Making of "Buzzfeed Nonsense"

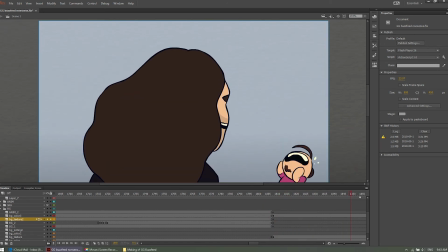So then they laugh, the background sort of cuts away because they're back in fantasy land of doing the bit, and the thing ends.
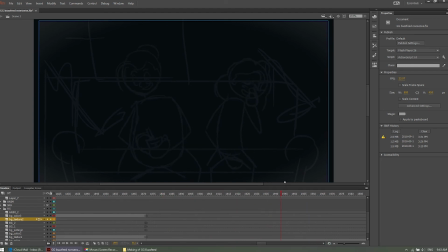This was an actual just cut from when I was working on the sketches, and I kind of liked the way it looked as the end slate for the animation.
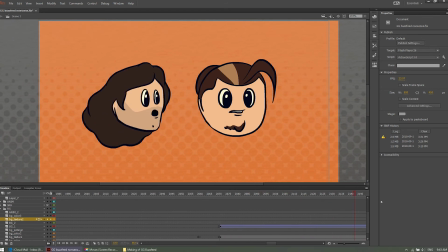And then the little bonus piece about, needing to take a poopy.
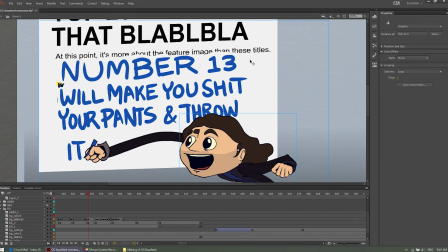Lip sync is lip sync. I'll say that I did the animation just key poses the first time through, sort of synchronizing it to the voiceover, and then only later toward the end, after some of the final drawings were done and
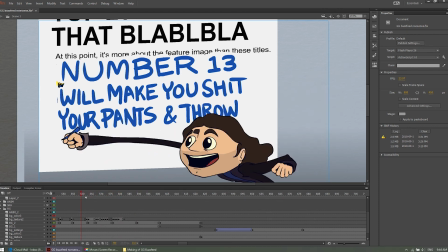the backgrounds and stuff were all in place, did I do the sort of wiggling bits of the
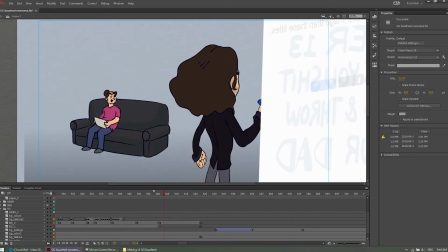characters going from pose to pose and sort of moving along with their, this is a good one,
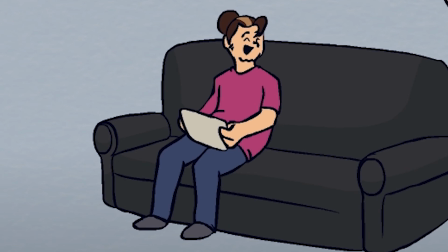of just Aaron just bouncing while he's laughing.
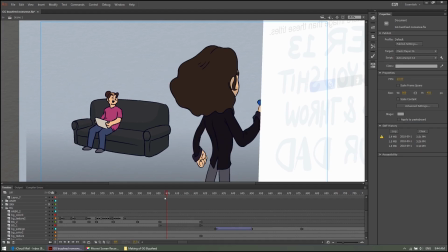It's very simple, but it sort of gets the point across that he's laughing.
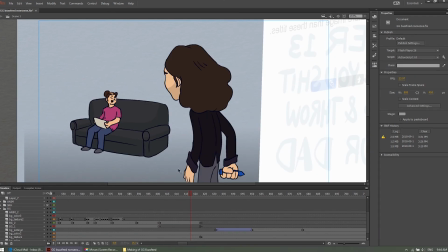Yeah, this is just a style that I prefer to use with animation because I don't have the patience.
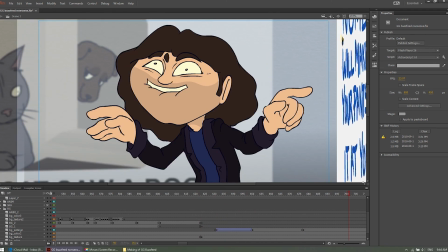I can't keep drawing these characters over and over, but a couple key poses here and there,
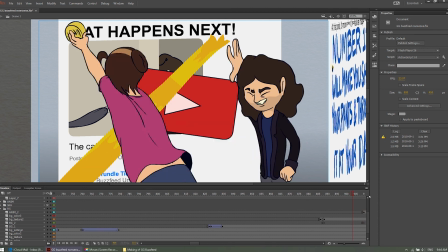free transforms in between them is fine for me. So I hope this was a little bit informative.
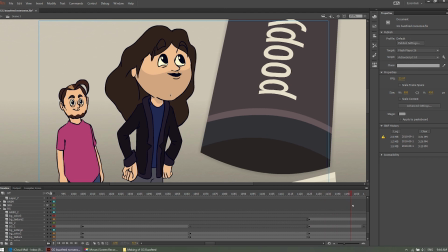If you want to, explore the Flash file on your own time,
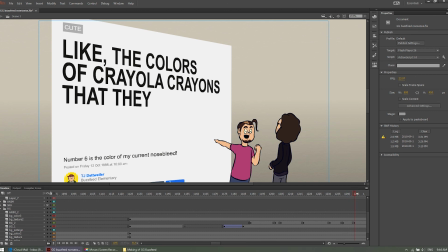let me know in the comments if you've learned a little bit something about how to make an animation great.
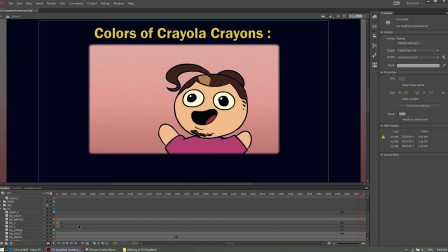That's what it's all about, baby. Thanks for watching this, and I hope to see you sometime in a future video. Love you. Jordy loves you too. Bye.